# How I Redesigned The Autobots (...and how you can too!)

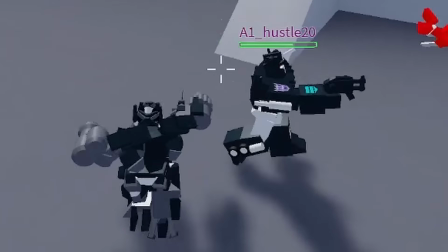(16:26)
The choice of his alt being this particular van came from his G1 counterpart's alt mode,
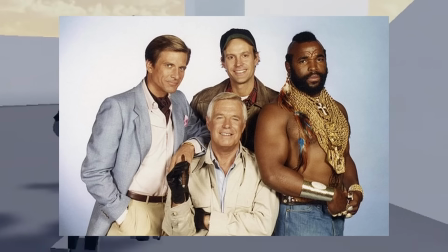(16:31)
but with a little extra flair by drawing inspiration from one of the hardest iconic military teams in mainstream media during the 80s.
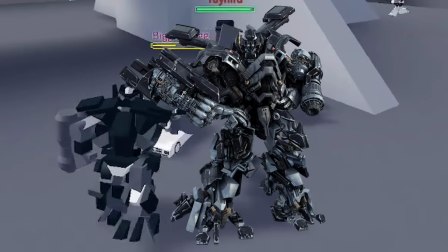(16:38)
I will admit, I do like the black paint on Ironhide from the Bay films. Part of that might be due to me growing up with the Bay films.
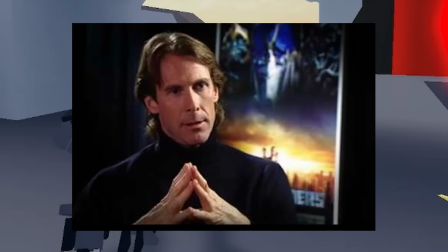(16:45)
Also, it turns out he was made this color because Bay didn't like filming the color red.
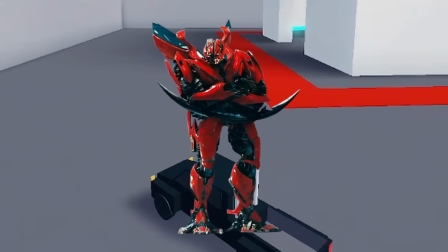(16:49)
According to him, it didn't photograph very well, though later in the series they would give Mirage a full red body, but that was likely because of a better camera technology.
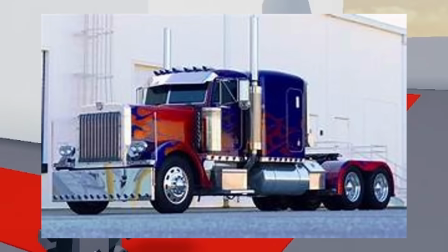(16:56)
This was also the reason why Optimus wasn't fully red and had more flames on his paint instead of plain red.
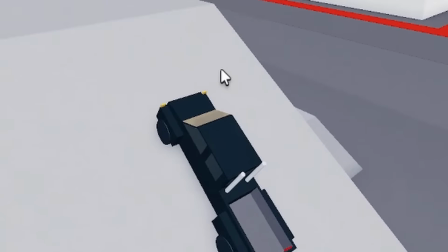(17:01)
I wanted to retain that dark color as a big part of his color palette, more of what you see here,
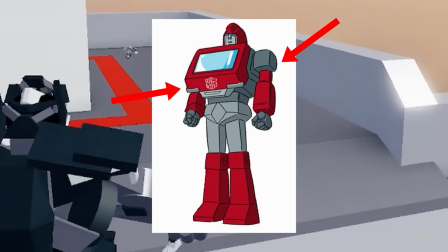(17:06)
while also taking the deep red from his G1 counterpart as well as the yellow,
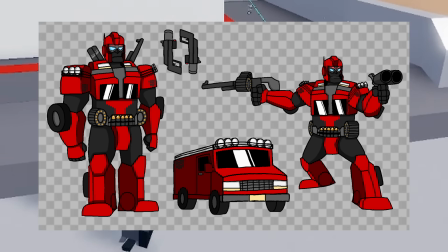(17:11)
but reserved the yellow for the bits of ammunition he carried around his body. When it came to his body, I made him the largest, bulkiest Autobot of the group, with a wide,
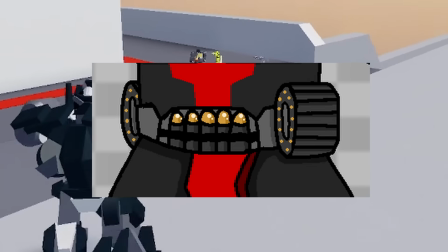(17:19)
large body strong enough to lug around ammunition belts, rifles, hand cannons, and shotguns.
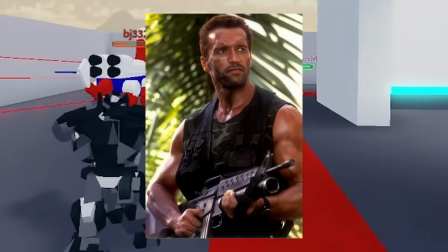(17:24)
When it came to his body, I had Danny Phantom's dad in mind, and I was thinking he would be armed to the teeth, kind of like the Punisher, or more similarly Punisher 2099.
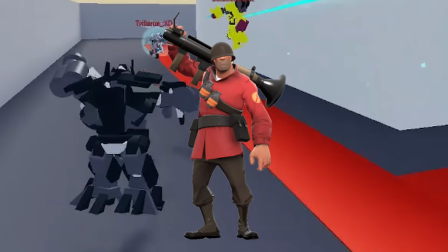(17:33)
In general, I pictured something like Soldier from Team Fortress 2 and kind of like older Boba Fett.
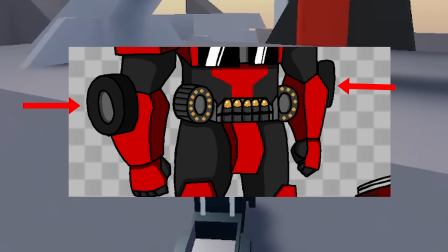(17:38)
I also placed his top lights on his shoulders, his wheels on his elbows, and on the sides of his calves,
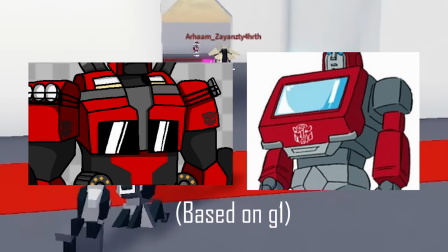(17:43)
his front lights on the shoulders, and his front split windshield on his chest.
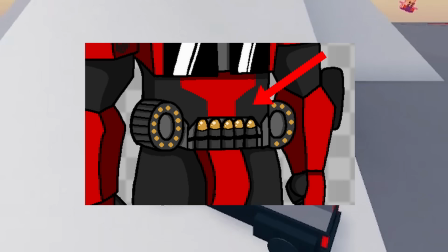(17:48)
I had him carry an ammo belt that held shotgun rounds on the front and machine gun ammo on the sides,
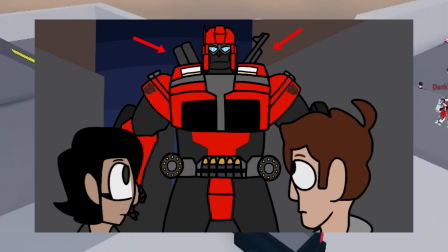(17:53)
and a shotgun and machine gun carried on the back, and the two hand cannons hidden in the back.
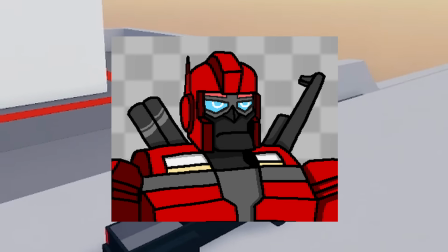(17:58)
When it came to his face, I wanted to give old Ironhide an old, gruff, serious looking face.
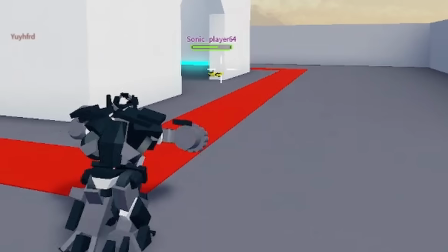(18:03)
I wanted it to look similar to what you would find in an older soldier's face, like a military general's.
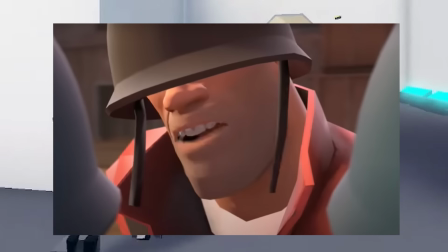(18:08)
This particular face takes great inspiration from Team Fortress 2's Soldier and General Rogard from the Iron Giant.
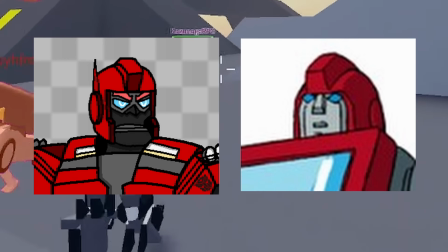(18:15)
The helmet, while taking heavy inspiration from his G1 counterpart's design, also had goggles integrated into the helmet.
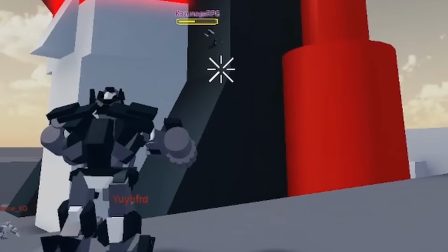(18:21)
In context, when your specialty is working with huge variety of weapons like ballistics and explosives,
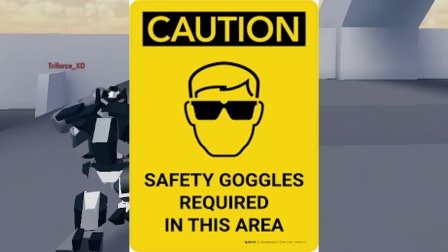(18:26)
which could cause shrapnel to fly around, eyewear is probably quite important to have on yourself.
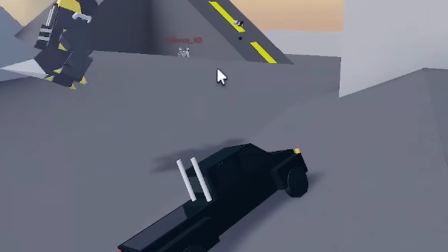(18:32)
Also added an antenna on the right side of the helmet for a little extra sauce.
This looks like a cool place to kick it.
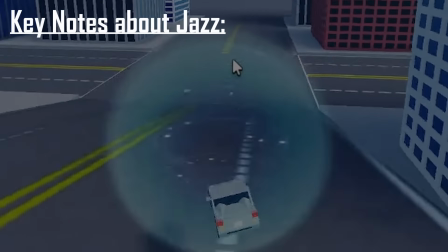(18:39)
Some key things I kept in mind about Jazz was that he is in several iterations upbeat,
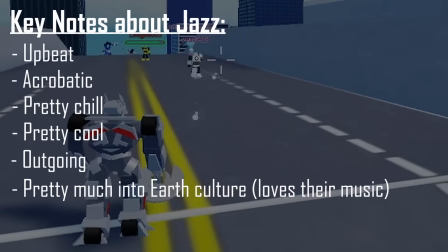(18:46)
acrobatic, pretty chill, pretty cool, outgoing, pretty much into Earth culture, loves their music, shows and incorporates Earth slang,
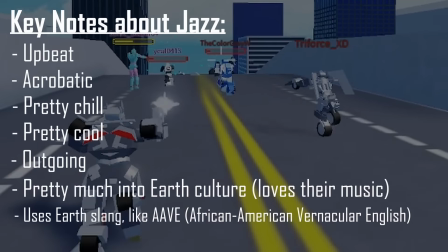(18:54)
noticeably Ave, and pretty stylish.
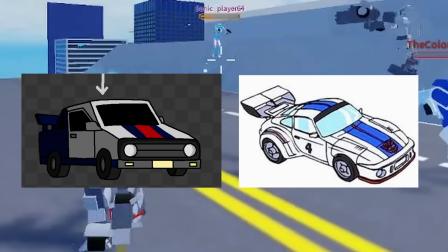(18:57)
The vehicle I chose for Jazz was meant to closely resemble his G1 Porsche, but with less intricate designs and more solid colored patterns.
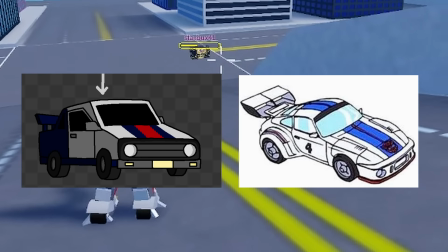(19:05)
Though I did retain the original white colors, I added a dark blue section on the back third of the vehicle,
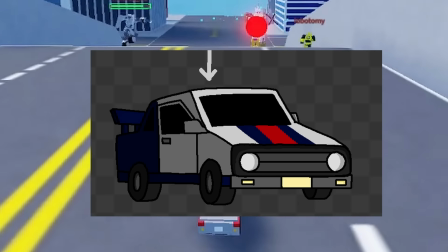(19:12)
accompanied with a dark blue and red stripe on the hood and roof of the car,
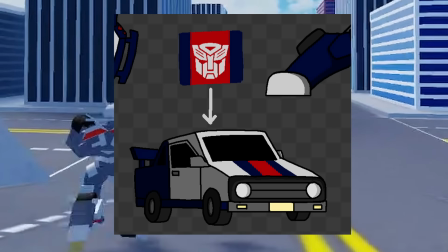(19:16)
with a white Autobot insignia on the roof.
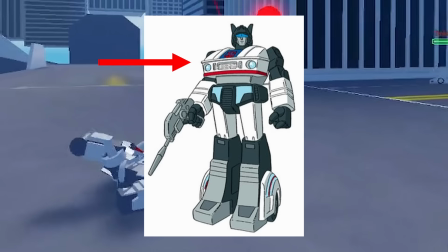(19:18)
When it came to Jazz's color choice, I stuck with the primary white color, and to reduce the amount of prominent colors on the design,
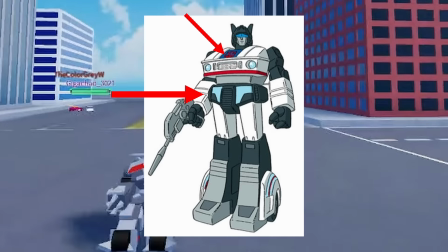(19:25)
I combined the black and blue color from his G1 counterpart and used a dark blue color instead,
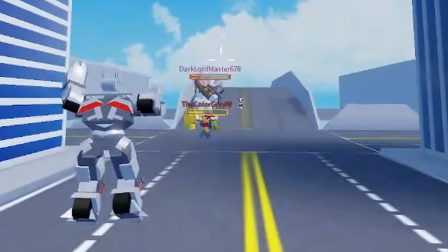(19:31)
complemented by a red stripe. I also put in yellow plates,
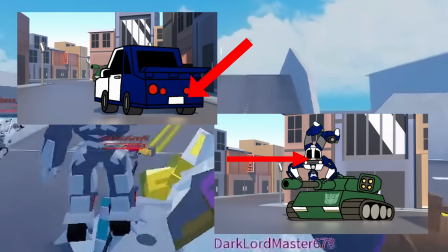(19:35)
though something I noticed in some of my animations is that they come out as mostly white instead, due to the 3D scene's lighting.
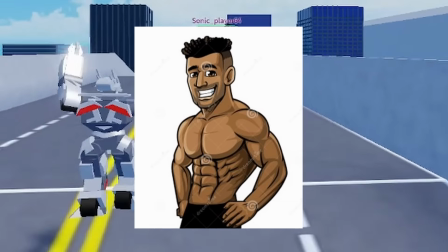(19:43)
When it came to his body, I wanted to give Jazz a bulkier upper body, one that could soundly support handstands,
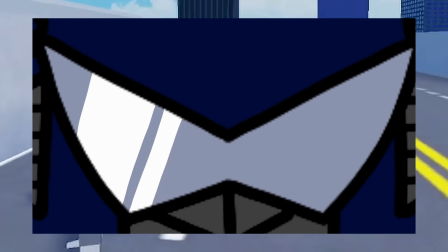(19:49)
as well as leaping from those handstands, in the context of this iteration of Jazz being talented with acrobatics.
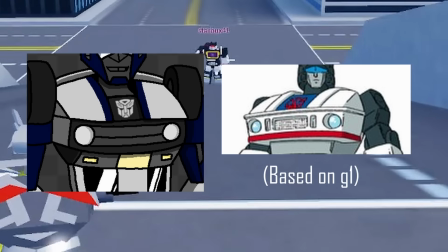(19:56)
I kept the front end of the car on his chest, placed his front windshields on his abdomen,
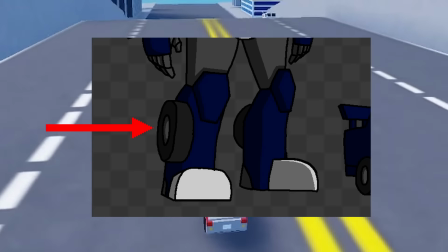(20:02)
his wheels found on top of his shoulders and on his calves, placed his rear lights on his elbows,
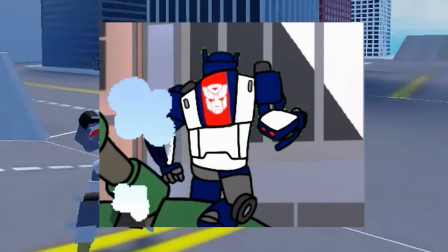(20:08)
and for a little pizzazz added spoilers on his forearms, and placed the roof of the car on his back, along with the car doors.
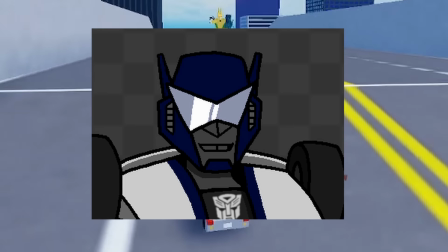(20:16)
When it came to his face, I wanted to give Jazz a really charming smile with a tooth gap,
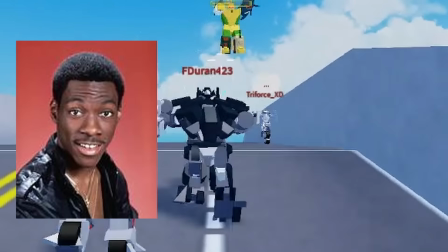(20:21)
like a few popular actors in media like Eddie Murphy, Lawrence Fishburne, and Samuel L. Jackson over here.
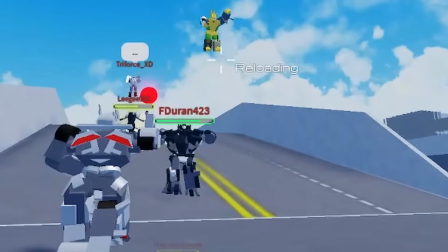(20:27)
Also, when I was thinking about tooth gaps, I suddenly remembered that scene from The Amazing Spider-Man 2,
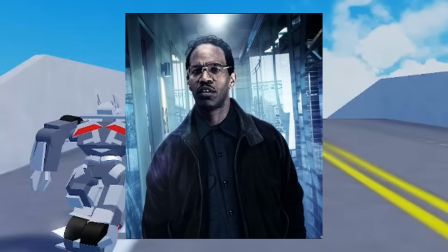(20:32)
where Jamie Foxx's character Max gets his tooth gap closed while being changed into Electro?
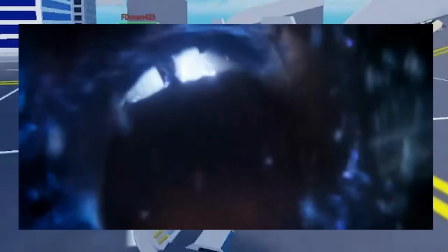(20:37)
I'm not even kidding. There is a literal few-second shot showing the tooth gap closing during the transformation.
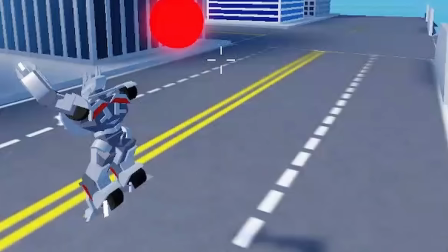(20:43)
Weird. To give Jazz a sense of being hip with human culture, I also gave him angular glasses,
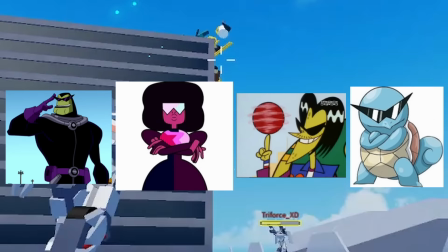(20:49)
which all across media, most characters who wear these shades have this chill demeanor, like they're on top of everything,
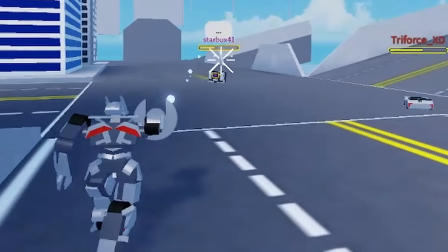(20:56)
and whatever they do in style. In fact, there were at least 2 characters in Transformers Animated that had these sorts of shades, Prowl and Soundwave.
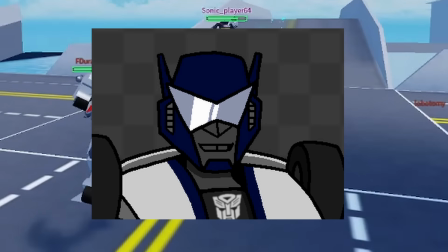(21:05)
As for these designs on the side of the helmet, I made these in reference to his relative higher ranking amongst the Autobots as Optimus's first lieutenant.
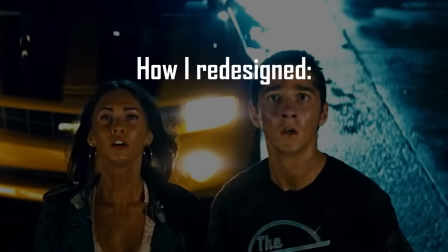(21:13) Don't freak out, easy fix, puzzle code in my head, now it's on the walls, everything is good.
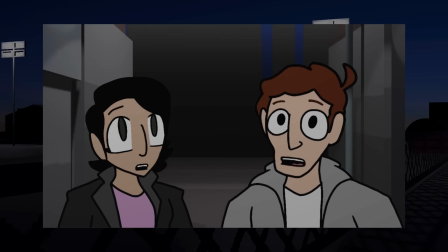(21:18)
I did not put much thought into the human designs, if I'm being honest. While I understand why humans are very much the center point of Transformer movies,
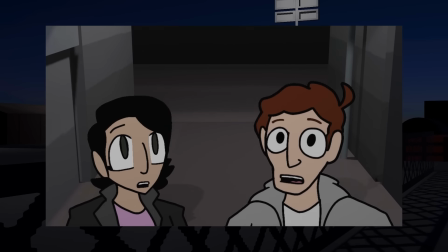(21:26)
I personally was not as engaged with animating when I had to animate humans compared to animating Transformers, at least for these animations,
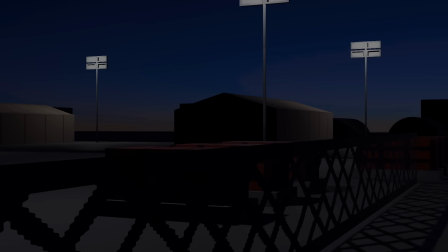(21:34)
so I admit I was just a bit lazy with them.
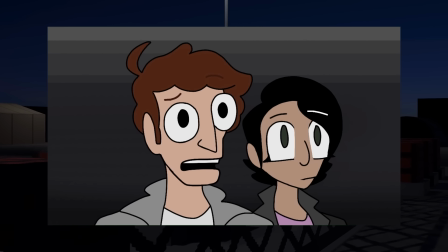(21:37)
I did want them to be somewhat messy looking, very lacking in structure and consistency, to juxtapose the structured lines,
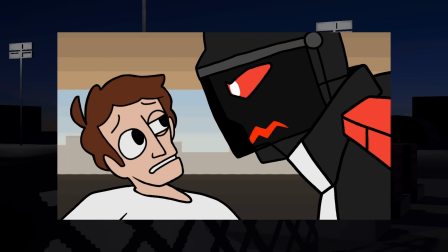(21:44)
shapes, and form the Transformers had in the animations, putting emphasis on the difference between human and robot.
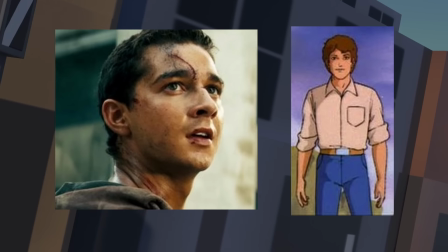(21:50)
For Sam Witwicky, I just mixed Shia with Spike Witwicky, then boom, we got this guy.
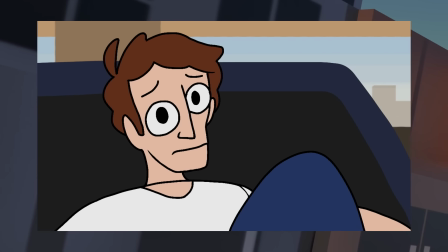(21:55)
We got Germa.
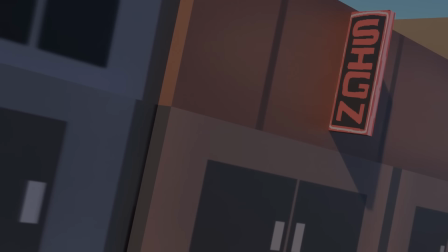(21:57)
For Mikaela Baines, I just tried to make her look more like a tomboy with shorter hair and a leather jacket. And yeah, that was the process I had making the Autobots, and like 2 humans. And if you stick around long enough, you might catch the video I make for the thought process I made for the Decepticons. I hope you guys enjoyed this video, and if you did, hey, what the? Subscribe now! Ah!